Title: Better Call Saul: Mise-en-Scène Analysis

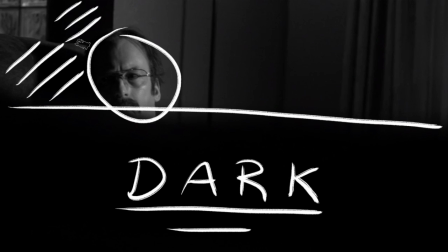He only appears as a face on the surface but what lies beneath,
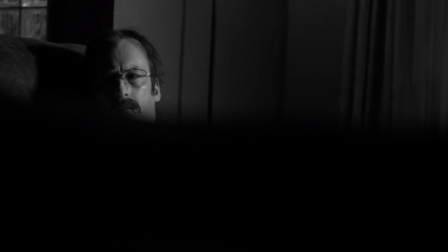covered by darkness and depleted of light, is his true self which he keeps hidden away somewhere, in a shoebox to be precise.
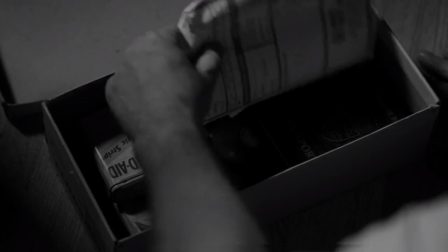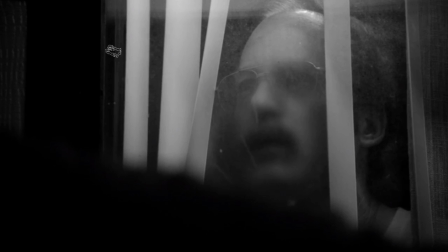Once again the vertical blinds give the impression of a prison cell his facial expression bears a look of anxiety stress and unhappiness.
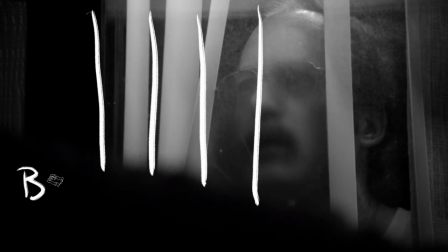His breath on the windowpane suggests that the scene is very cold with the black and white also conveying this well and this represents Saul's emotional state well. He is cold and numb.
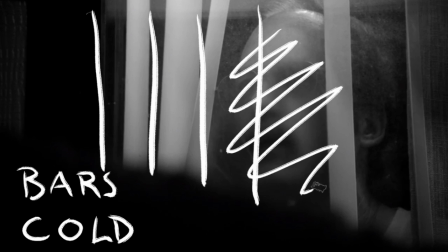This also makes his face less visible concealing his identity representing both the fact that he's hiding and running as well as that he has lost himself.
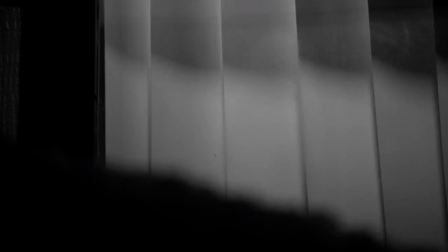As we have seen so far Saul is surviving in a false identity and not living his life.
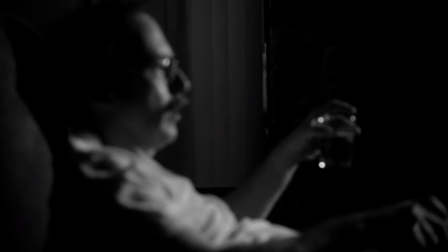It's destroying him, so in this scene he escapes mentally by watching a video of his old law advertisements.
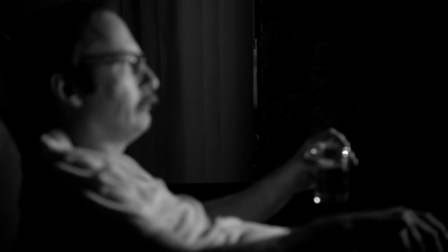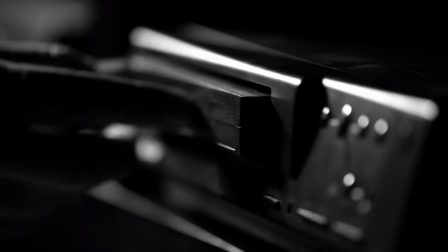The tape embodies his old life. He keeps it hidden away but it's imperative that he returns to it.
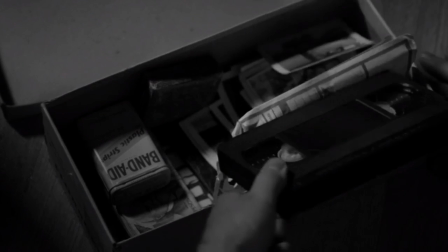It is only escape from his everyday act, his menial routine. In this shot as he watches his old self.
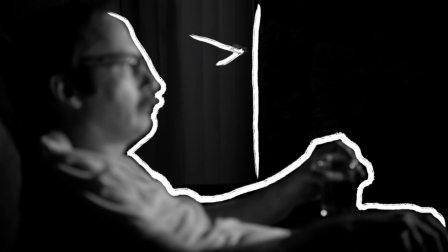He is out of focus but the wall behind him is, and one gap in the blinds leading him to the outside world is almost central in the shot and stands out in terms of composition. This represents the risk he is taking. He could be seen and somebody could find out, but also represents his escape.
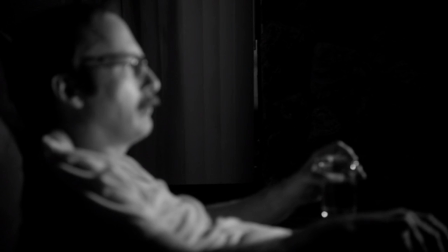There is one chink of light in the blinds, one forbidden way out. As the scene progressives, Saul becomes in focus because he is not lost anymore. He is found, he has found himself once again and he is exposed.
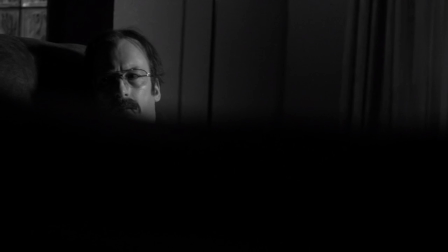There is no darkness consuming him and dominating the shot just like before and he is completely illuminated by the strong light of the tv.
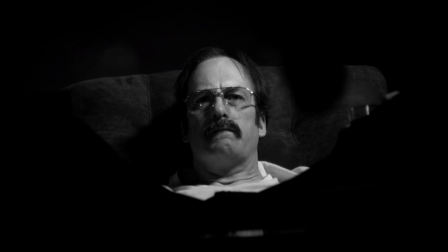As his image comes into focus so does his true identity. In this next shot Saul is completely in focus and central. He once again feels important as he assumes his old identity but he is only able to look upon it and reflect.
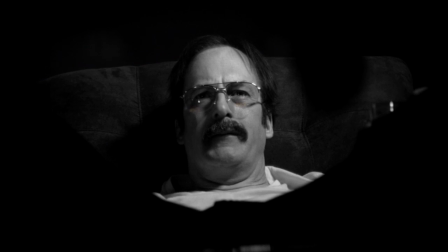However there is also a sense of hopelessness as whilst he is central he is framed by darkness,
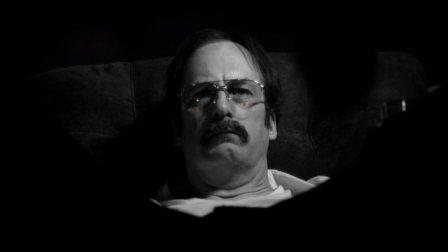trapped, but as the camera zooms in he becomes larger, occupying more of a shot, whilst the darkness becomes smaller, less significant. The lighting is interesting here, as the left half of his face is lit up, and it gives the impression that he is broken,
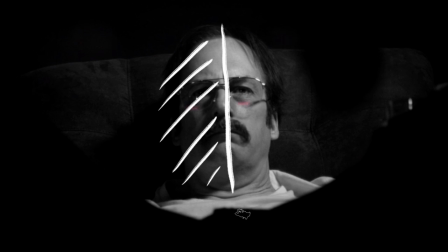he is split in two, only half a person, and at conflict with himself. But what is interesting in this scene is that it is not devoid of colour as the rest of the sequence is. Here, reflected in his glasses, is the colour red.
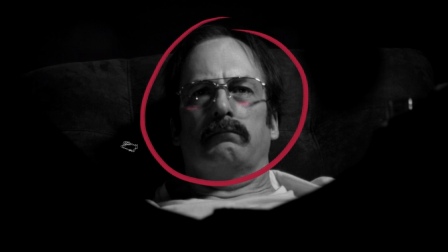This is showing how his old life is the only light he has left in a dark world, the only beacon of hope in this hopeless situation. What is also interesting is that this sequence is set in the present, whereas the rest of the series is set far in the past.
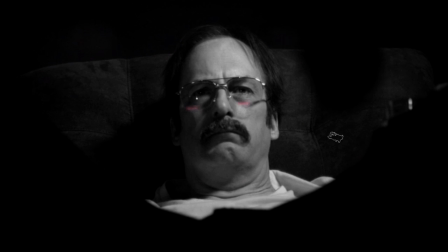This sequence is after the events in Breaking Bad, whereas the rest is set long before Breaking Bad. However, whilst this is completely black and white, the rest of the series, which is Saul's past, is shot in vibrant colour.
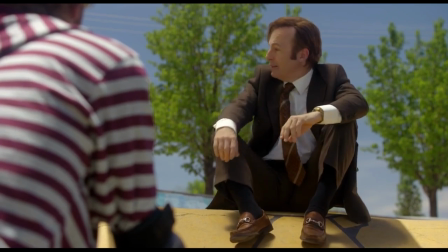This is unusual as it seems backwards. This shows that his past is the only bright time in his life, a better place.
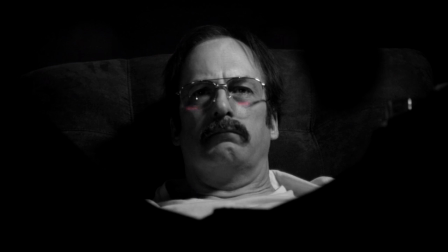Red is also known to represent love and passion, which is why red is reflected back in his glasses. The red represents his old life, his passion, and his loved ones an old self. The tape is his escape from prison. He's trapped with no way out.